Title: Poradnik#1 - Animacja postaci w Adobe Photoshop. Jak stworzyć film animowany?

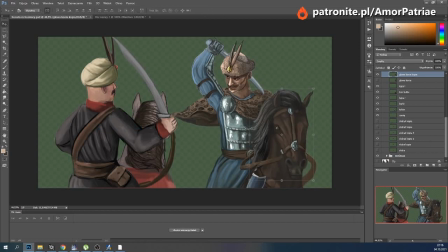Na końcu, jak wiadomo, trzeba użyć palca, żeby zachować kształt głowy końskiej.
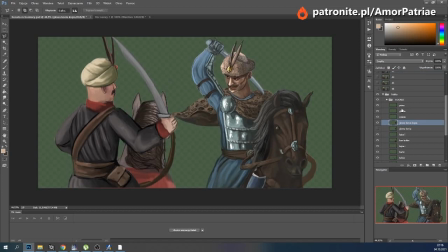Skoro koń podnosi głowę do góry, to przesuniemy tą warstwę parę pikseli. A nie przesadzajmy, tylko odrobinę. To samo zrobimy z szyją konia.
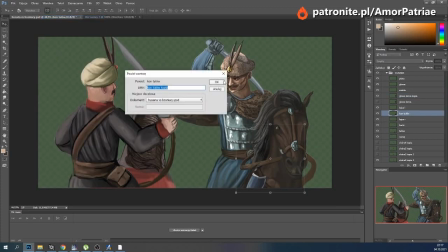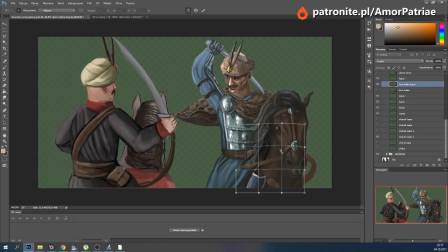Oczywiście lejce.
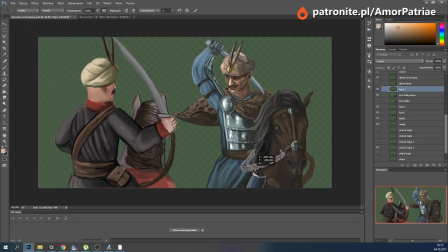Wszystko mam dopasowane oprócz końskiej grzywy. Więc tym samym sposobem co ostatnio. Zaznaczamy grzywę.
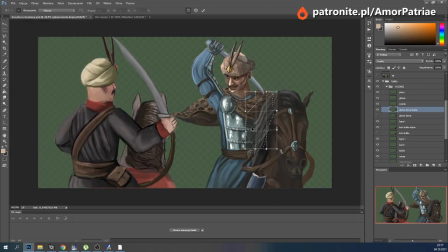Wypaczenie. Trochę w dół. No i będziemy ruszać teraz ręką naszego dzielnego husarza.
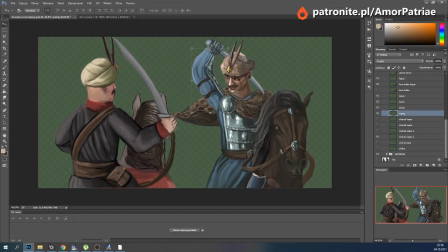O ile podniesienie ręki do góry zajęło mu 8 klatek, tak pamiętajmy, że teraz zadaje cios, więc ruch musi być zdecydowanie szybszy. Więc zamiast 8 klatek myślę, że wystarczą 2, 3.
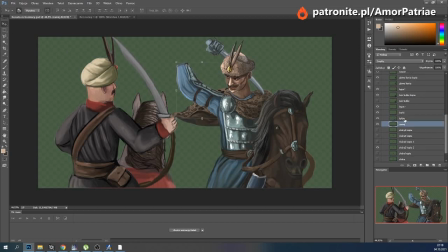Warto, żeby przy wykonaniu zamachu obrócił się też jego tułów. Więc zaznaczamy wszystko. Tułów, ramię, pióra, głowa, szable niekoniecznie, bo szable i tak będziemy przenosić osobno. Obracamy całość.
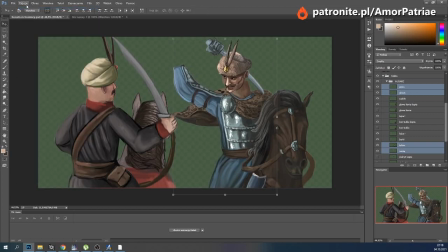Ojej. Nie zaznaczyłem barku. Oczywiście musimy zaznaczyć jeszcze barki. Obracamy trochę husarza, żeby wychylił się nam tu ładnie w siodle. Przeniesiemy trochę płaszcz.
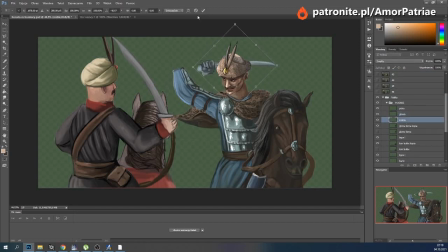No i szabla. Oczywiście, kiedy zbliża się ona do kamery, musimy ją powiększyć, przedłużyć.
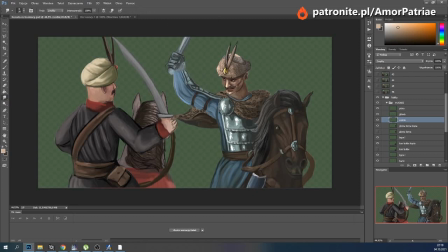Jest jeszcze taki sposób, powiedziałbym disneyowski,
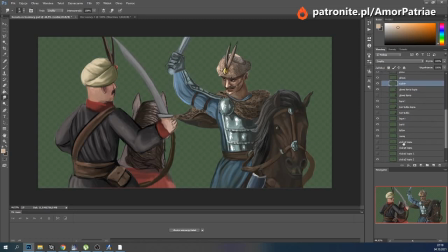ale to za chwilkę. Znajdźmy to ramię, bo trzeba je tu zdecydowanie poprawić. Skoro nasz husarz obraca też nieco ręką, warto przy użyciu palca
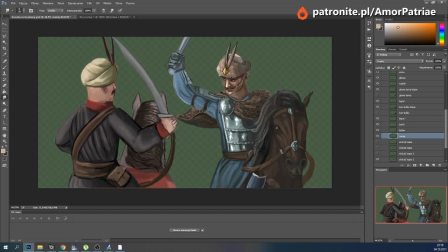zrobić efekt trójwymiaru, żeby nam się to wszystko zgadzało. Chociaż ten ruch będzie tak naprawdę taki szybki, że mało kto by to zauważył, ale dbajmy o detale.
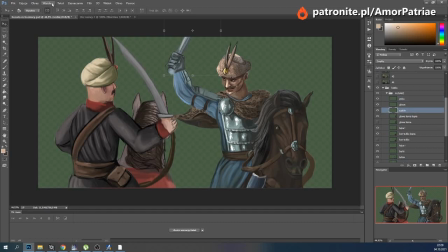Pokażę wam teraz sposób disneyowski. Czyli kopiujemy szablę. Myślę, że można tu śmiało wyciąć z niej rękę, bo nie o nią tu chodzi.
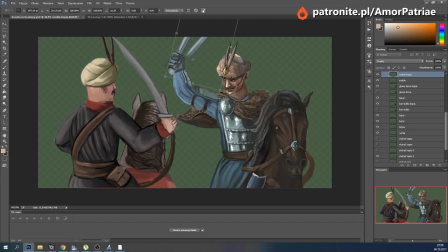Przy bardzo szybkim ruchu można śmiało dodać proste rozmycie. Czyli kopiujemy szablę trzykrotnie.